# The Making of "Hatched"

The disservice that horror writers and filmmakers do to otherwise innocent everyday things or objects is honestly kind of hilarious.
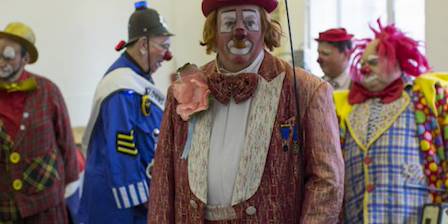The ring with videotapes, Halloween with William Shatner, I mean the IT movies cause clowns to literally lose work.
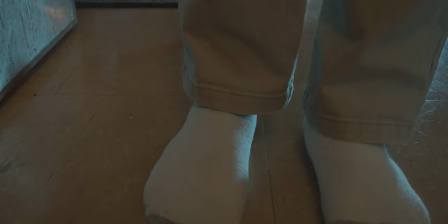So I figured I'd jump on board this train and see if I could slander eggs.
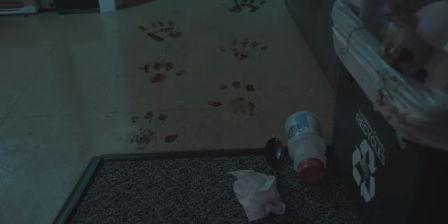The short was a uniquely weird one for me because aside from the concept, there was so much that changed as we filmed it, even through a post.
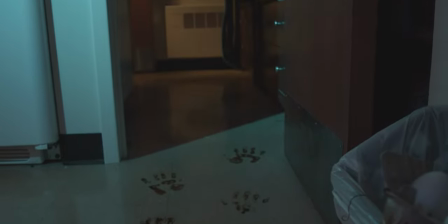Everything came down to figuring out the best way possible to present the creatures given it was the first time I've worked with 3D VFX.
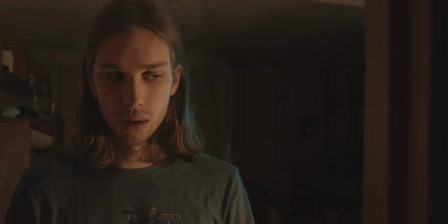I'll get into how those lanky dudes came to be, but first there are a couple of 2D VFX I'd like to touch on.
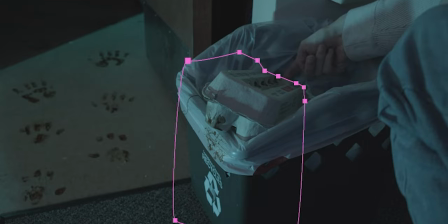The 2D effects were done all in After Effects and rely on the rather simple tricks used for all the previous films we worked on.
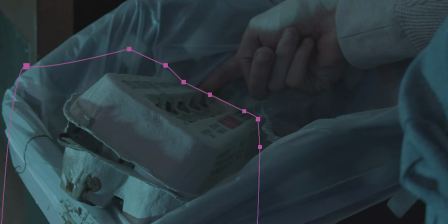For the most part, they were done with masks and rotoscoping.
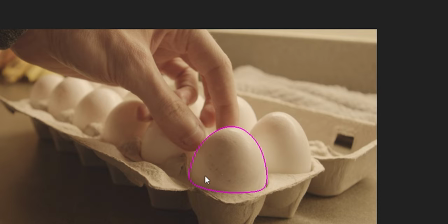For the moving eggs, I found it easier and more convincing to use the roto brush tool to select the egg and then let After Effects do its thing.
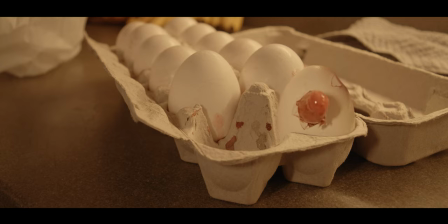The shot of the finger coming through the egg was something that I had in my head for a while, so the rest of the film was sort of built around this shot.
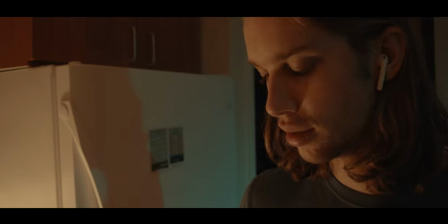We put a bit of bone and chicken with some fake blood inside the egg for when it cracks into the pan.
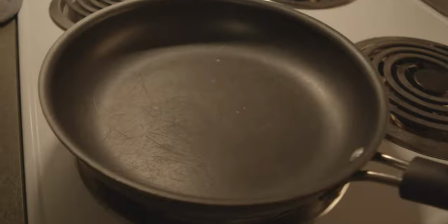Originally, we had more liquid and less meat, but that looked a little bit too lame, so we tried to redo it with a bunch more meat and gore inside of it to make it disgusting.
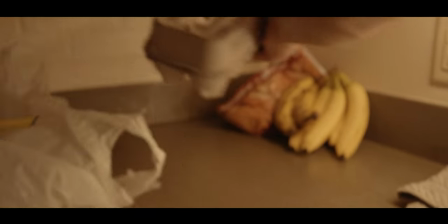Also, fun fact, but the song that the character is listening to in the film is made by my uncle, Steve Clark, so big thanks to him for helping me ruin eggs.
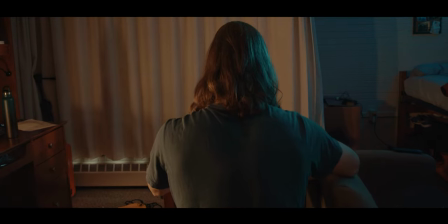As I mentioned earlier, the creature was a 3D character designed in the program Maya.
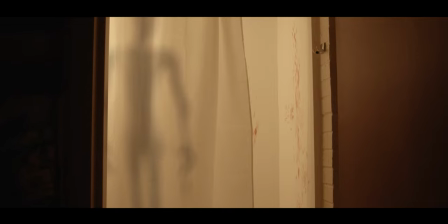I'm going to speak rather generally about this process because it's very long and this is my first time doing it,
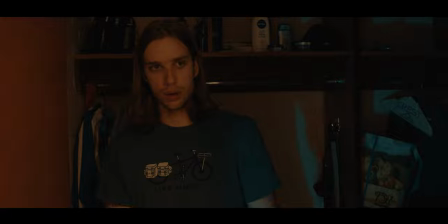so if you're looking for a tutorial, there are a ton you can find out there on YouTube to walk you through this whole thing.
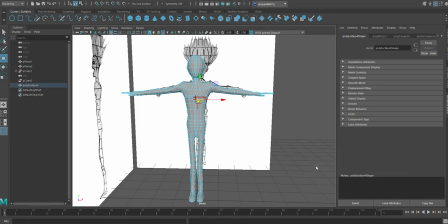This is not going to be that. The creature was started inside of Maya, creating a base mesh.
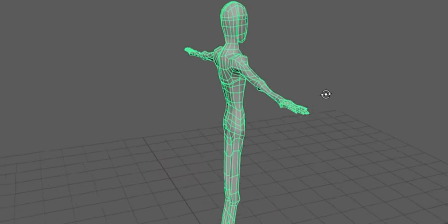This mesh was then exported into another program called Mudbox, where the fun stuff happened.
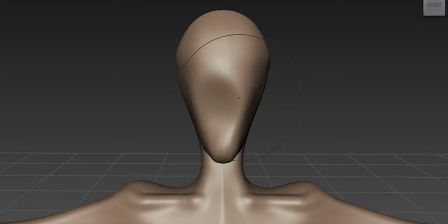For my purposes, that's where I did all the detail on the model.
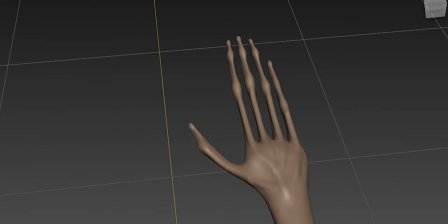It's funny because you never really could see any of this fine detail I tried to put on these guys, but it was still fun to do nonetheless.
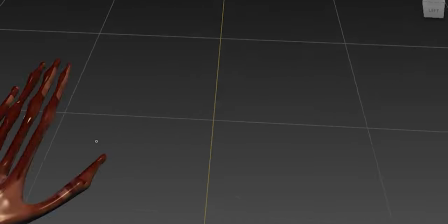It's definitely a good thing that you can't see this though because although there is detail on it
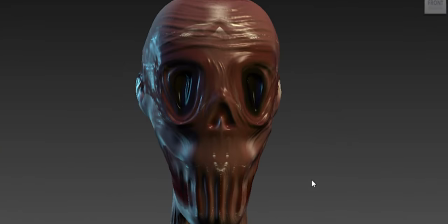it still is not at the level that holds up when seen unobscured.
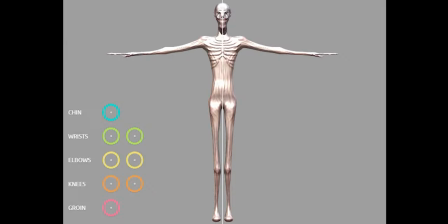After I'd finished the detail on him I uploaded the model to a website called Mixamo which rigs the model which essentially means it gives it bones and joints so that it can deform properly and be animated.
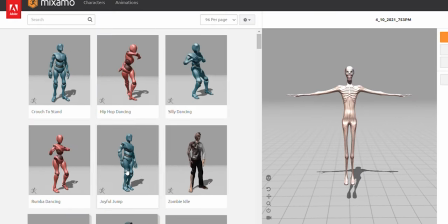Mixamo then lets you apply different pre-recorded motion capture animations. I could have animated this myself if I I had known how to do that,
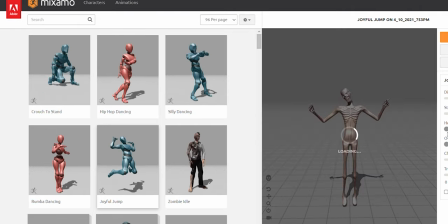but Mixamo is well used for this kind of a thing for beginners, so I tried to take advantage of that.
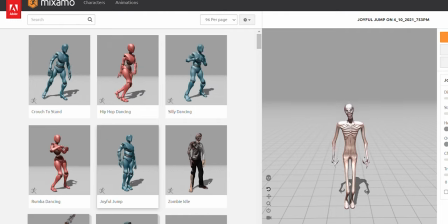The problem was that there was no animation for reaching out for the shower curtain,
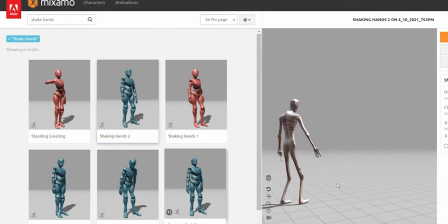so I had to find one that I could manipulate into appearing like it was reaching out. The actual animation that I used was a shaking hands animation that I just trimmed.
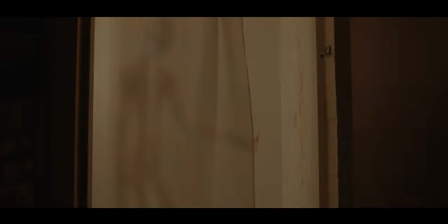It's pretty hilarious to see the models that you've created trying to look all scary,
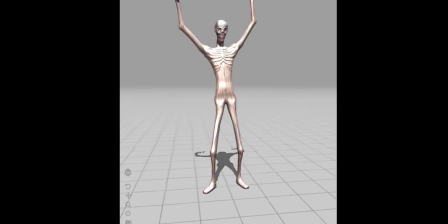but at the same time doing mundane things like shaking someone's hand or doing a backflip or something strange.
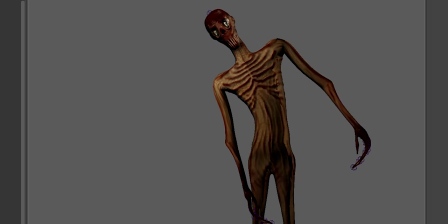After I had my animations I brought it back into Maya and I tried to match the lighting from the shots that the creature was supposed to be in using digital lights in Maya.
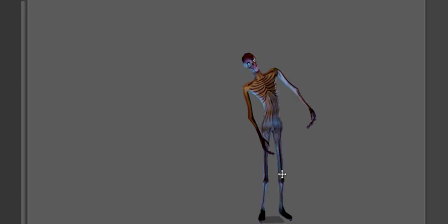This was especially important for the flickering blue light at the end because the light the flickering had to match the flickering in real life.
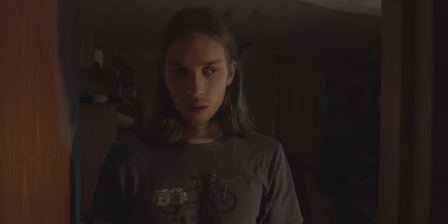Perhaps the most important part of the entire process came when I had to composite the 3D models into the shots, and this is the process I actually enjoyed the most.
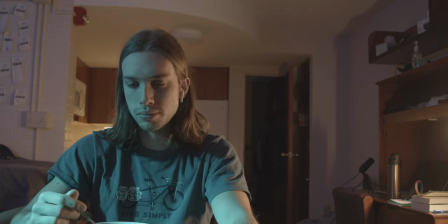If I just slapped the model into the shot and didn't do any compositing, any color correcting, it would look like this, which is pretty horrific.
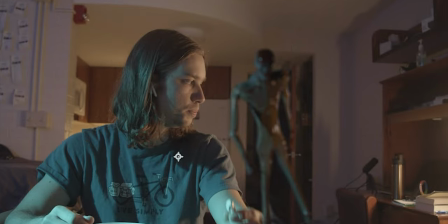But slowly I added blur, grain, color correction, a shadow, and I masked around some objects to help it blend in.
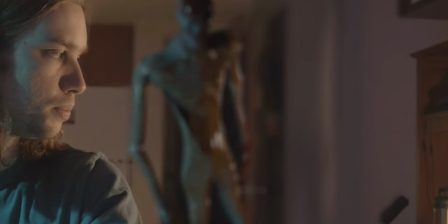One thing I really wanted to do was the slime dripping off of it as it rises up and grows so I found the slime assets that are free online
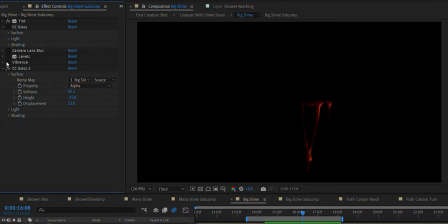to download from video copilot's website I have linked to that below if anyone is interested in that and I just tried to slap those
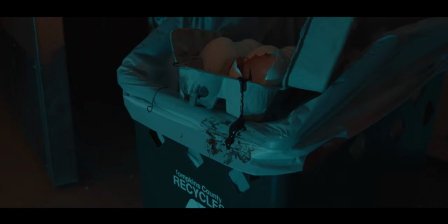on where I could and I thought it just had a little bit of dynamics to it coming out of the the shell if you will
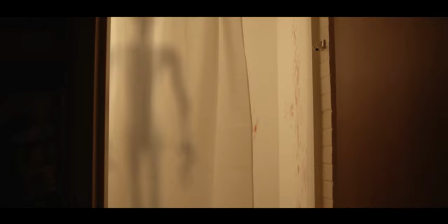the shadow behind the curtain turned out so much better than I anticipated given all the complications I had with that sequence.
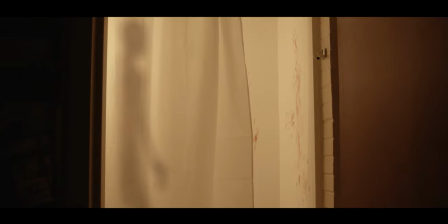The main problem was that I wanted the creature to be crawling on the ceiling in the bathroom or something a bit more flashy initially,
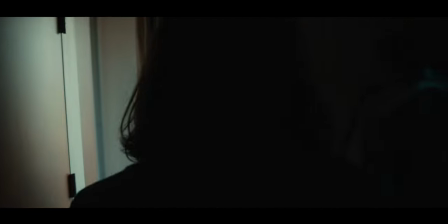but when I realized that the model was going to look like this if we saw it up close,
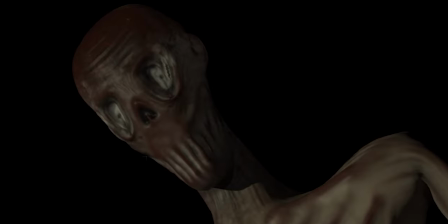I knew it would have to be somehow obscured or silhouetted.
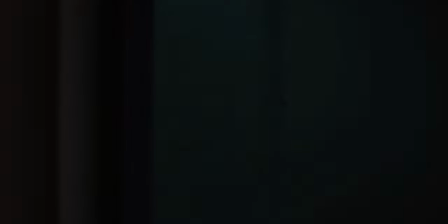I initially tried some close-ups of the creature's hand coming out from behind the curtain, but it just looked so fake.
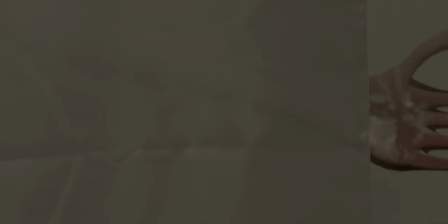I really liked though how you could see the hand just a little bit behind the curtain before it came out.
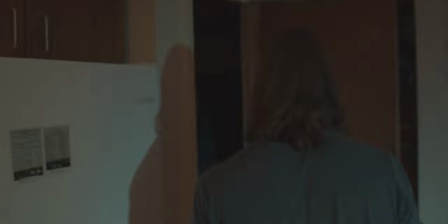So the failure of that shot led me to come up with the shadow behind the curtain. That's typically how things go with filmmaking.
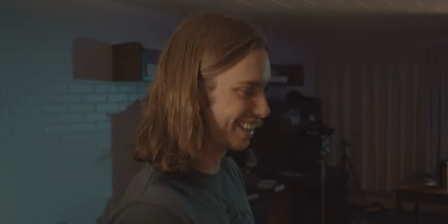You mess up on something and stumble right on into the next thing that works. To get the shadow behind the curtain, I brought in the character model, blurred it a ton, darkened it, and then I masked some areas on the curtain to make the creature look inconsistently dark. That way it matched how the wavy curtain would be inconsistently dark if there was someone standing behind it. I added some more slime here as well for there to be a shadow behind the curtain the light in the bathroom would actually have to be
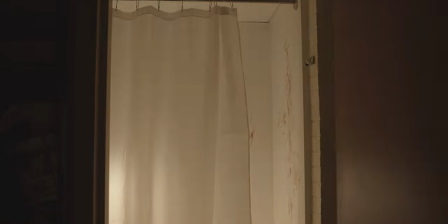inside the shower because it's still a silhouetted shadow but there is no light inside that shower in real life.
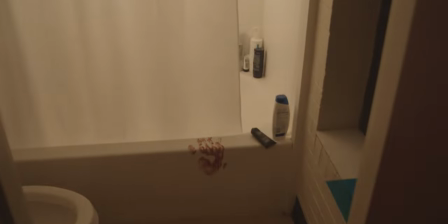So Gavin who is the actor he stood in the shower with a little led light and manually tried to flicker it but it was hard to make this
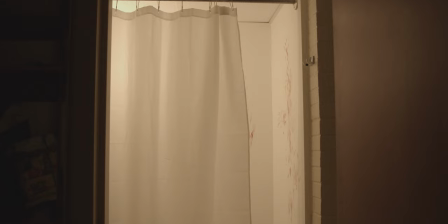look right so we ended up doing the flickering digitally by having a light version of the shot and a dark version of the shot that
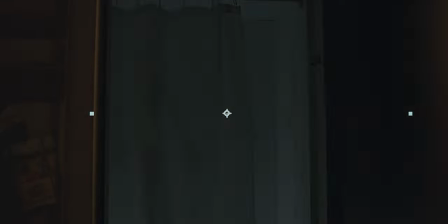are alternated back and forth in After Effects. That actually ended up better because I could control how the light was flickering to make sure that it matched the flickering on the creature. Finally, even though the shot was done on a tripod, I really wanted it to look like the camera was pushing in.
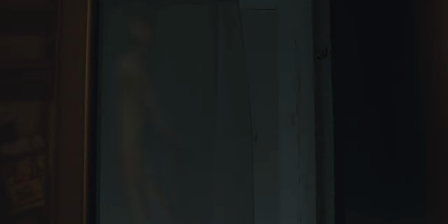So I used a little trick to fake this by cutting out the door frame and
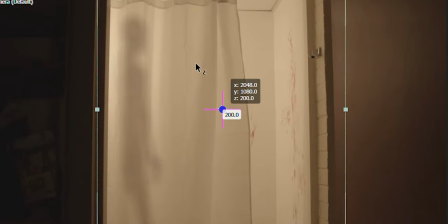the inside of the bathroom and then having them both move towards the camera at different speeds,
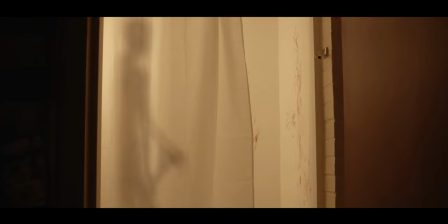so it creates this illusion of pushing through a 3D space. The final shot of the film was a lot of work, but it was also a lot of fun.
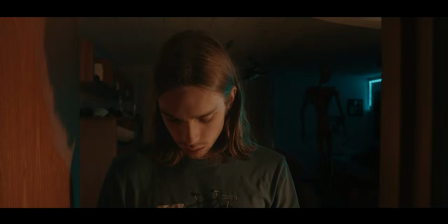It was sort of a combination of techniques used in the other two creature shots. Since I wanted to be able to control the flicker of the blue lights in post, I did the same thing as the bathroom by having one shot with the lights on, one shot of them off,
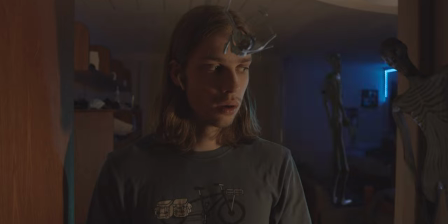and then altering between the two of them in post. this also helped me make sure that the flickering matched the flickering of the lights on the creatures
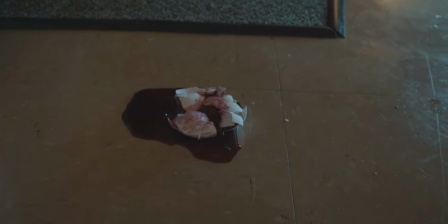so that's it that's how i ruined eggs um i hope it was enjoyable to you thanks as always for watching